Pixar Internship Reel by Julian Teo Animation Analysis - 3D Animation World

Oh hi! This is so stupid, I can't even start. Today I'm going to look at a shot from Julian Teo's Pixar Internship Demo Reel from 2016. That's a mouthful but it's also a really good reel. This reel is from 2016 and I have a link in the description if you want to watch the whole thing. I'm going to take a look at one shot specifically just because it kind of fits into my upcoming FNA that deals with environments, how you can use the environment to change your animation, to change your acting choices, be it objects that hit the character, like in this case, it could be something where it's slippery or it's hot, and so on and so on. That's gonna be a topic for the future FNA that will outline all the different things that I think could be really cool once you incorporate an environment. Not to say that shots with a character just being alone in the room are not good. There are plenty of really, really, really strong acting performance shots online by so many artists and they're really, really good. this is just if you want to explore an environment what could you do and how you could incorporate the character with the environment or vice versa depending on your approach so let's take
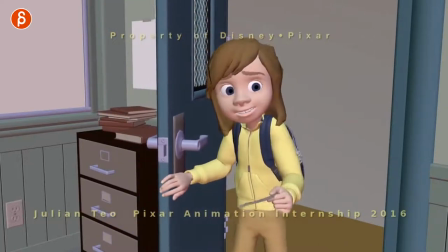[1:08]
a look at this she comes in here sees that she's in the wrong room that bumps her and then she exits and door closed very cool very cool shot why well let me tell you why all right just even looking at this here.
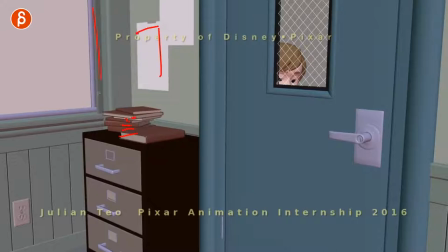[1:24]
I like how the books are stacked. I like just a little set diagonal lines of the set here. It kind of points towards her, if you will. It's just an interesting set to look at. And sometimes a set, if you don't have an idea, I like to look at a set and go, hmm, what could you do in this environment? Oh, there's some stairs or there's a cupboard. What could I do? And sometimes a set to me is inspiring in terms of animation ideas or acting ideas.
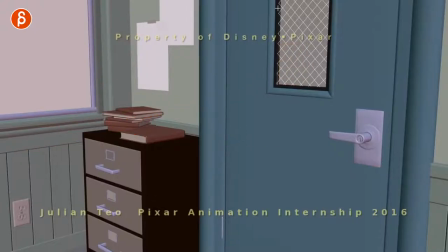[1:47]
And in this case, what I also love is that the only thing that we can see her through is this window. So as we're potentially looking around again the shot doesn't take that long until she comes in here but still what i like is that because there's only this here it's an immediate movement in the frame so as we play this
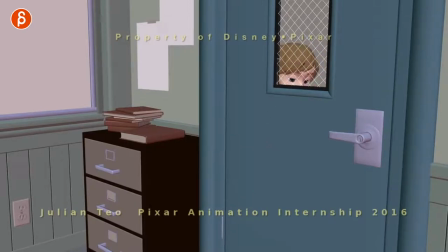[2:07]
it's right there and again it starts off right away but still it's cool that it's a very focused part and we know where to look we can see immediately her eyes we'll have eye blink there we know that julian is very aware that we're looking at this and he has a bit of
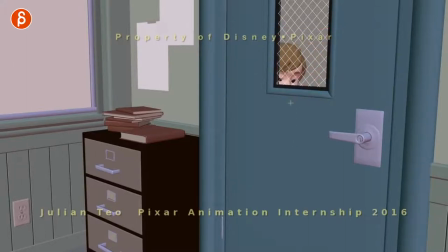[2:20]
an eye blink there so she doesn't look like a robot just kind of walking past this part speak of walking you can see little ups and downs here in the route you can tell that she's taking steps but what's also cool as she goes forward you can see how she stops and comes
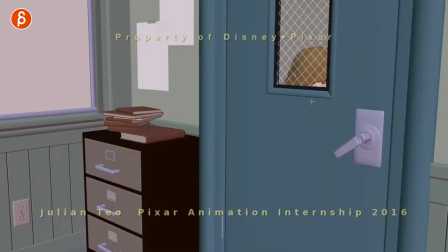[2:35]
towards us towards camera and then here you can see that sudden stop and then up here meaning that she leans over hits the door stops a bit because it's going to take a while for the weight to get onto the door and And then for the door to move,
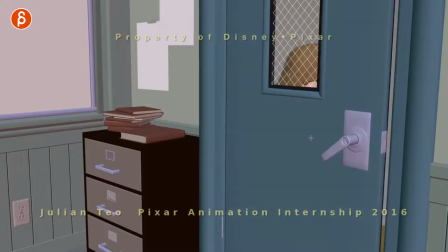[2:50]
so it's just a little thing that's off screen, but still it works and it tells us if you watch this in real time, you can feel that little bump and it gives us that connection of her against the door.